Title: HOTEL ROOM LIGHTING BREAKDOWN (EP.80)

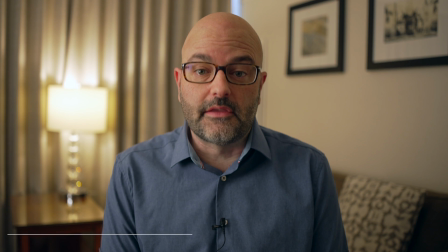[0:00]
In this daily drop,
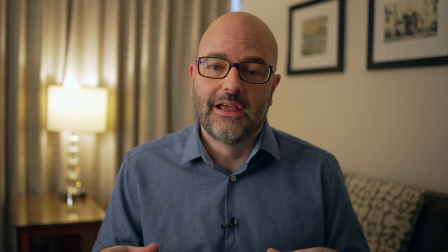[0:02]
I'm going to break down for you the lighting setup that I'm using here and some considerations when you're shooting in hotel rooms. So let's go. All right, here I am in Burbank, California, in a hotel I have stayed in too many times, the Marriott Burbank across from the airport.
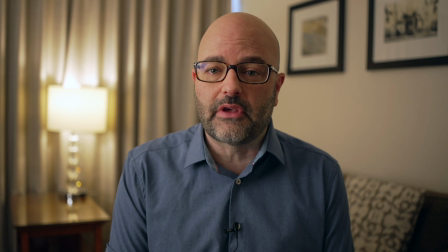[0:21]
And I'm in a small two-room suite, and this is a pretty typical scenario when you have to shoot interviews. Fortunately or unfortunately, hotels are, available to us, readily available, and they are relatively cheap locations.
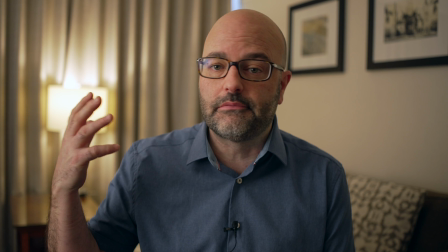[0:40]
Obviously, have insurance, pull a COI or certificate of insurance for the location,
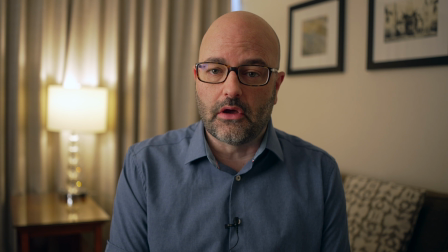[0:48]
and make sure that that you're taking care of the space that you're shooting in and doing all of the things that you're supposed to do in production to be safe. But in this case scenario, what I wanted to do was show you how I'm using some of the equipment that I had
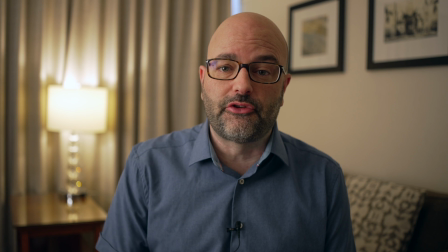[1:04]
kind of on an earlier episode this week where I was talking about what I was bringing. I am using a fair amount of that equipment. It wasn't tons of stuff, it seems like it, but for me it was a pretty small kit.
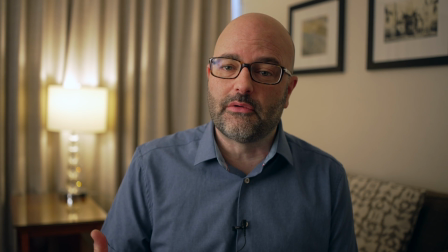[1:18]
And also some things that I think you should be considering when you are shooting interviews in general.
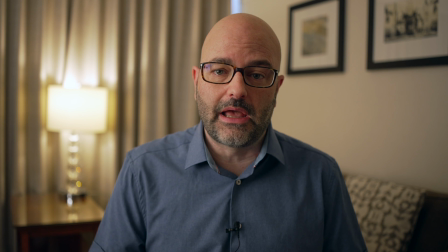[1:25]
So first and foremost is finding your frame, and there's not a lot of options inside of this room. I really want to shoot somewhere where I can get talent a little bit away from the wall.
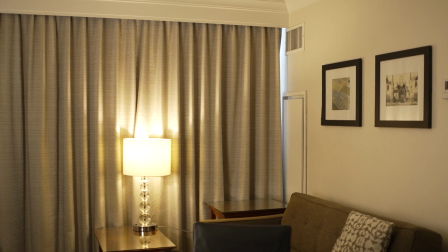[1:36]
I want there to be some visual interest, and to me, going into this particular corner of the room seemed to make the most sense.
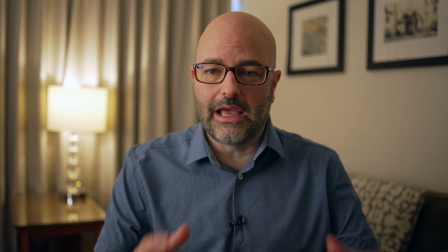[1:46]
And there are some issues. I am essentially blocking, as you can see here,
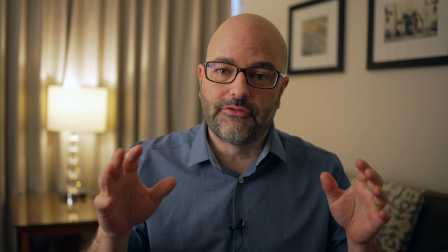[1:52]
the HVAC system where all of that all of that equipment is.
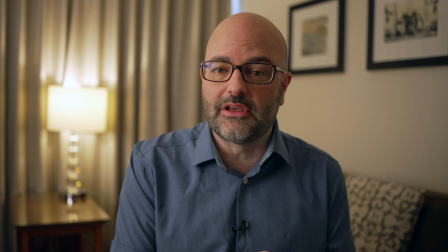[1:59]
And even above that, because I was originally thinking about doing this as a standing setup,
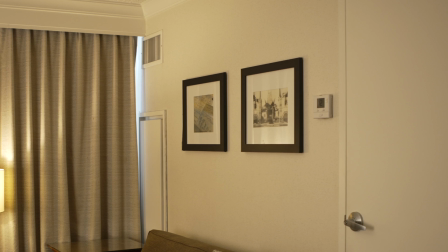[2:04]
there is another vent up there which you can see in frame.
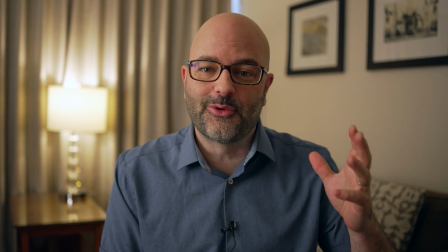[2:08]
True to production in general, I'm of course deciding to shoot this with my morning voice right now,
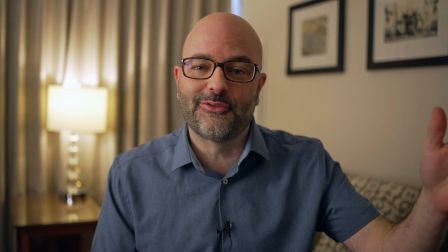[2:14]
and the cleaning service happens to be right outside of the door.
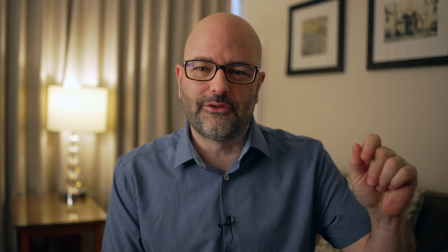[2:18]
It is always the way with production, so hopefully you won't hear too much of that, but this is not an interview for a client.
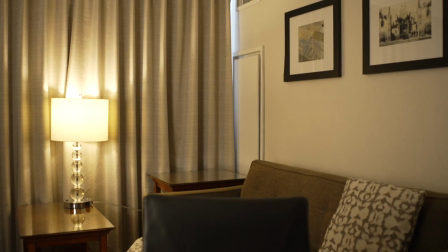[2:27]
And I think besides finding your frame and making sure that it works, I set this office chair that was over at the desk down.
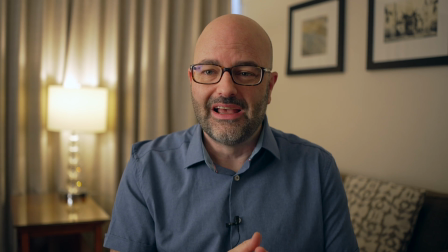[2:35]
I flipped out the screen. I kind of figured out the position. I like shooting into corners.
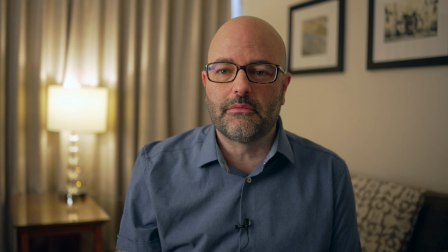[2:42]
There's a little bit of an issue here with this vertical element coming here, out of my head, but it's soft because I am,
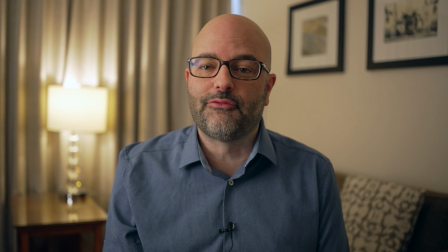[2:50]
as I thought I would be, needing to lean upon that f1.4 on the 30mm lens that I brought. This is the Sigma 30. It's at a 1.4 right now. It's on the FX30, and I think
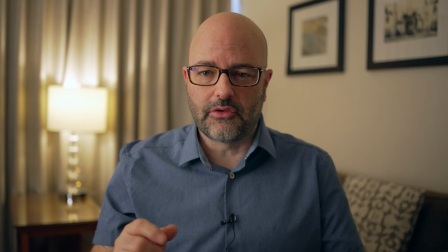[3:04]
one key piece of information that I want to give you is that before I did the actual lighting for talent, I exposed for the background.
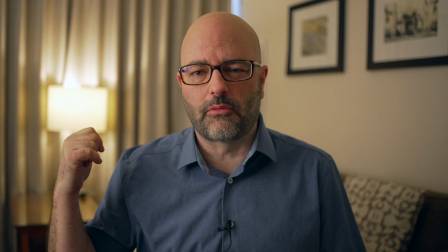[3:12]
And the reason I did that is the lamp that's here to my right was actually right behind me on the different desk.
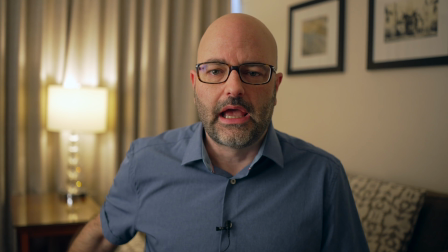[3:19]
I took the coffee table, moved it over there, and it is fully extended in the position it's in.
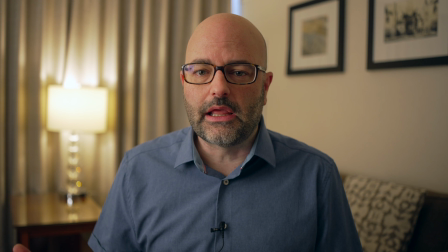[3:25]
But I wanted to see that lamp inside of the frame, and that was really important to me in terms of having that visual interest, but you have to expose for your background in that situation.
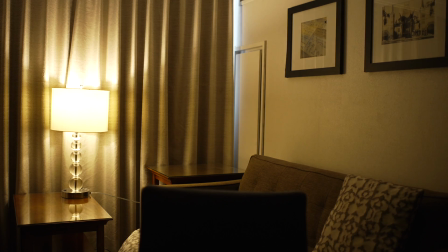[3:37]
So what I did is I exposed to the lamp so that it was at the level that I wanted to.
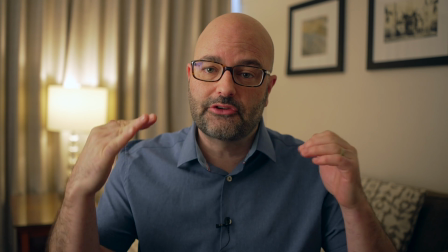[3:43]
It wasn't on a dimmer, so I had to kind of dial up and down, and I actually settled at a 200 ISO on the camera system,
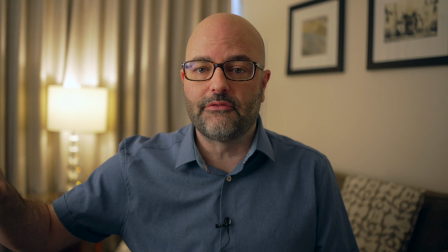[3:51]
and then it was about then bringing my light level for talent up based on exposing for the background.
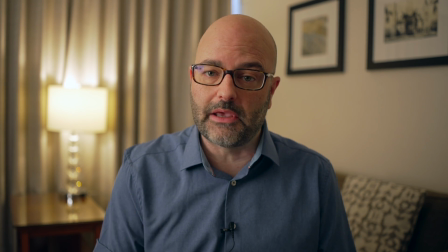[3:59]
So if there's one tip inside of this video, it's basically that. And then the rest is pretty straightforward.